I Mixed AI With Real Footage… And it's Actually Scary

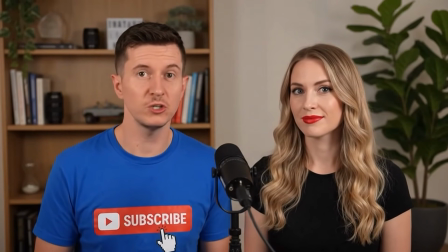This girl isn't real. This studio isn't real. Even my shirt isn't real.
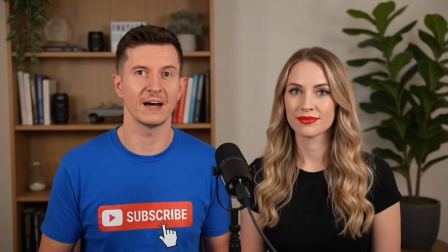But I am. And this is the power of AI right now. It's not generating everything from scratch.
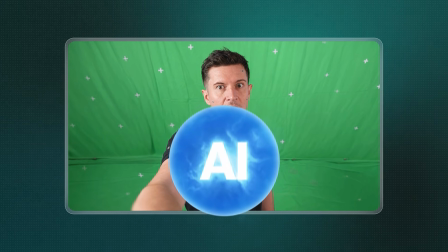It's combining real footage with AI to create effects that were never before possible.
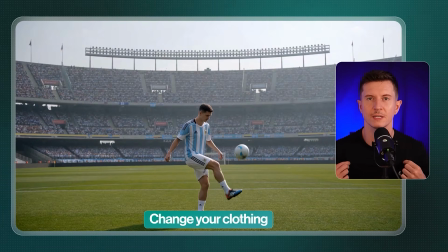You can change the lighting, redesign your environment, change your clothing, and create visual effects that would cost thousands of dollars. Even we can create advanced text animations just like this.
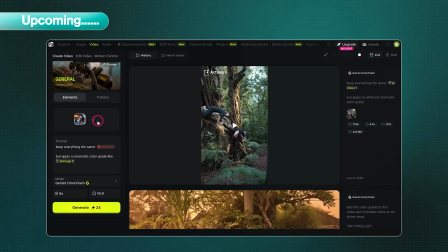In this video, I'm going to break down some of the creative applications of Google Omni and work our way through from simple to the most advanced cinematic techniques.
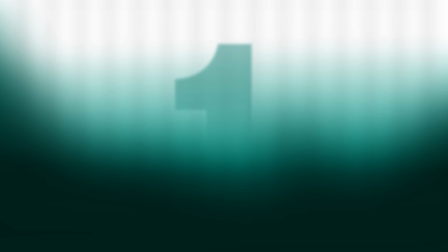So let's jump into it. First up is lighting and color grading. Now, we've all taken a piece of footage and thought, hey, this could look so much better with the right color grading and the right lighting. And now we can retrospectively add beautifully cinematic color grades to our footage.
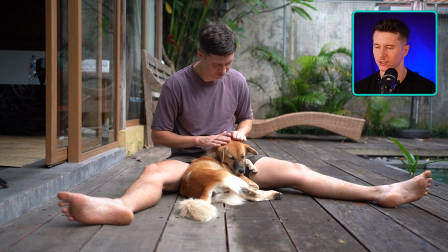Take a look at this. Here is a video that I shot of me playing with a little doggy.
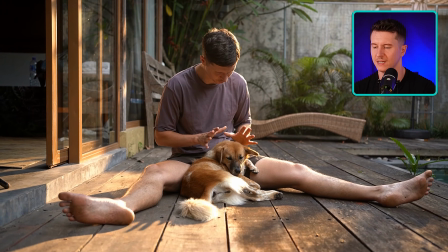And here you can see we've added the cinematic lighting, enhancing the shadows and giving it this golden hour quality.
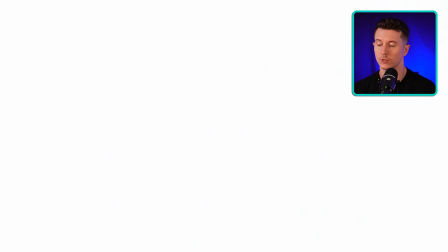But we can really change this in a number of directions. You can even add a more neon atmospheric approach. Now, you can use Google Omni in a number of different places, but I'm using it inside of Higgsfield. And Higgsfield are also the sponsor of today's video.
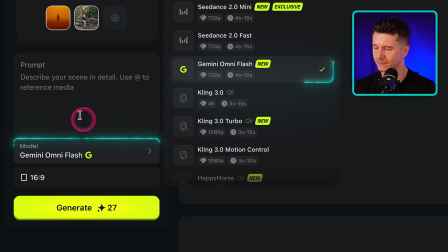So what you do is come straight into video, make sure you select the Google Gemini Omni Flash model, and from here you're going to upload your base video.
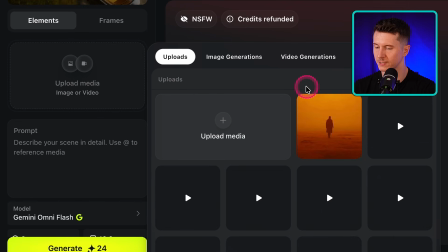And to do that, all you have to do is go to Upload Media, select your file and pop it in.
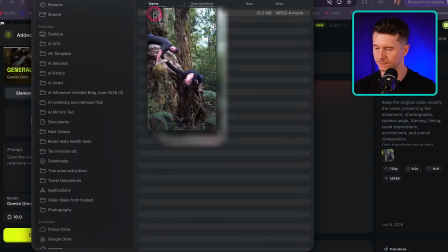I'll be working with this piece of footage that I shot earlier of me lying in a tree, and then you reference the video, and the video will appear as a reference.
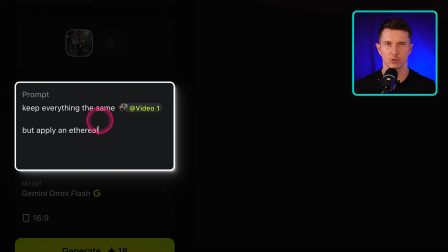You'll see as soon as you put add, you'll get video 1 comes up. Now we'll ask the model to keep everything exactly the same, but apply an ethereal cinematic color grade. Now, there are a couple of reasons why you might want to apply this technology. Firstly, if you're shooting in a studio environment like this and you don't have access to high quality soft lighting, you can retroactively apply a much more beautiful color grade. Now, one interesting technique for doing this is also taking an inspiration shot and using that as the reference for the color grade.
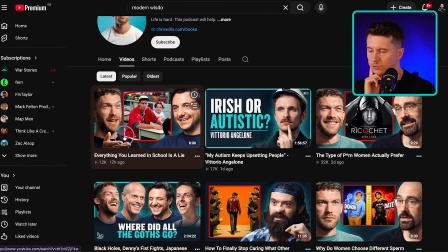Let me show you how that might work. So you might come to a podcast or a high quality shot that you enjoy.
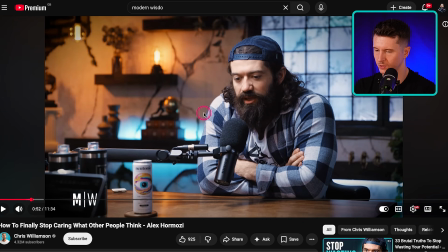So here we have this podcast on the Modern Wisdom podcast with Alex Hormozy and Chris Williamson.
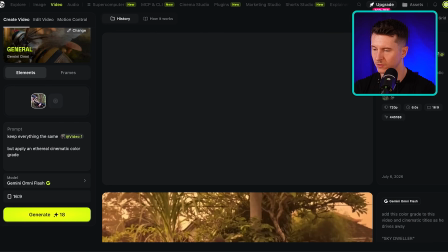We can take a screenshot of that, save it, and then what you're going to do is you're going to upload this as a reference.
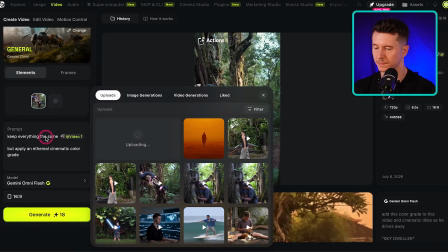You go to Upload Media, you're going to pop that image in, and then you can simply reference it by going at and selecting image 1.
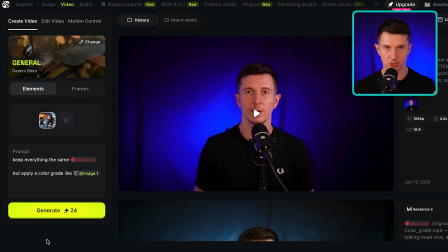Now I'll use a little clip of me here in this studio, and we're going to completely transform the color grading.
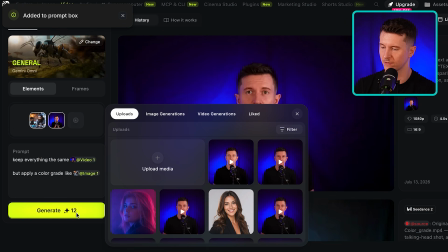So I'll upload that, go ahead and generate, and this is how that turned out.
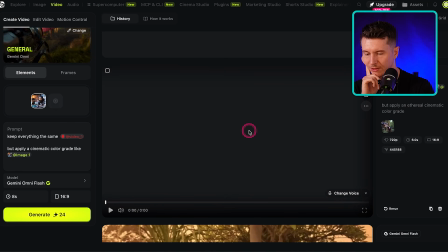Now let's also have a look at how the ethereal lighting came out on my tree video.
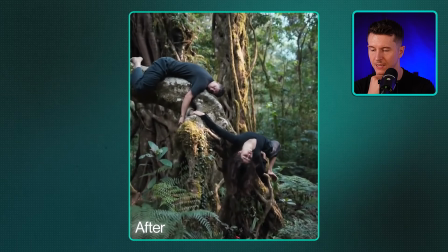You can see the before and after here, and it gives us a much more engaging shot. Now you can do this to make your content feel more premium, to show that you have a taste and ability to light things cinematically. You might also do this if you have a number of shots which are inconsistent due to lighting conditions,
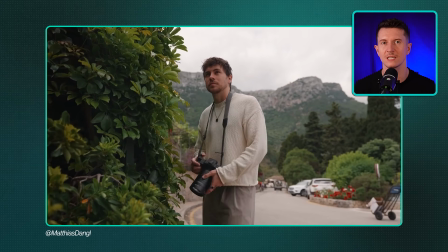and you want to give them a beautiful visual aesthetic that maintains cohesion throughout. Now, to inspire you, I've collected a number of different color grading approaches, and I've put them in a document for you, which I've linked to in the description below. This includes different approaches like warm cinematic sunset, or cold psychological thriller, luxury commercial, or vintage 1970s film. These can really lift our work. But that's not all, because we can go further than just changing the lighting. We can also start to change the environment. Now we can do this in subtle ways, which enhances the quality of our video. For example, I might want to change my backdrop.
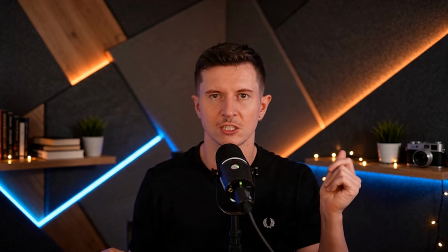Instead of it being this black sheet, I can change it to a beautiful studio.
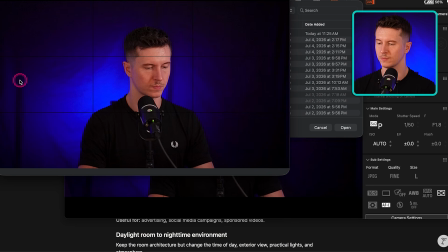Now for that, let me show you another technique of how we can work with this. And for this, I'm going to be working with an image, and we're going to use that as an image reference.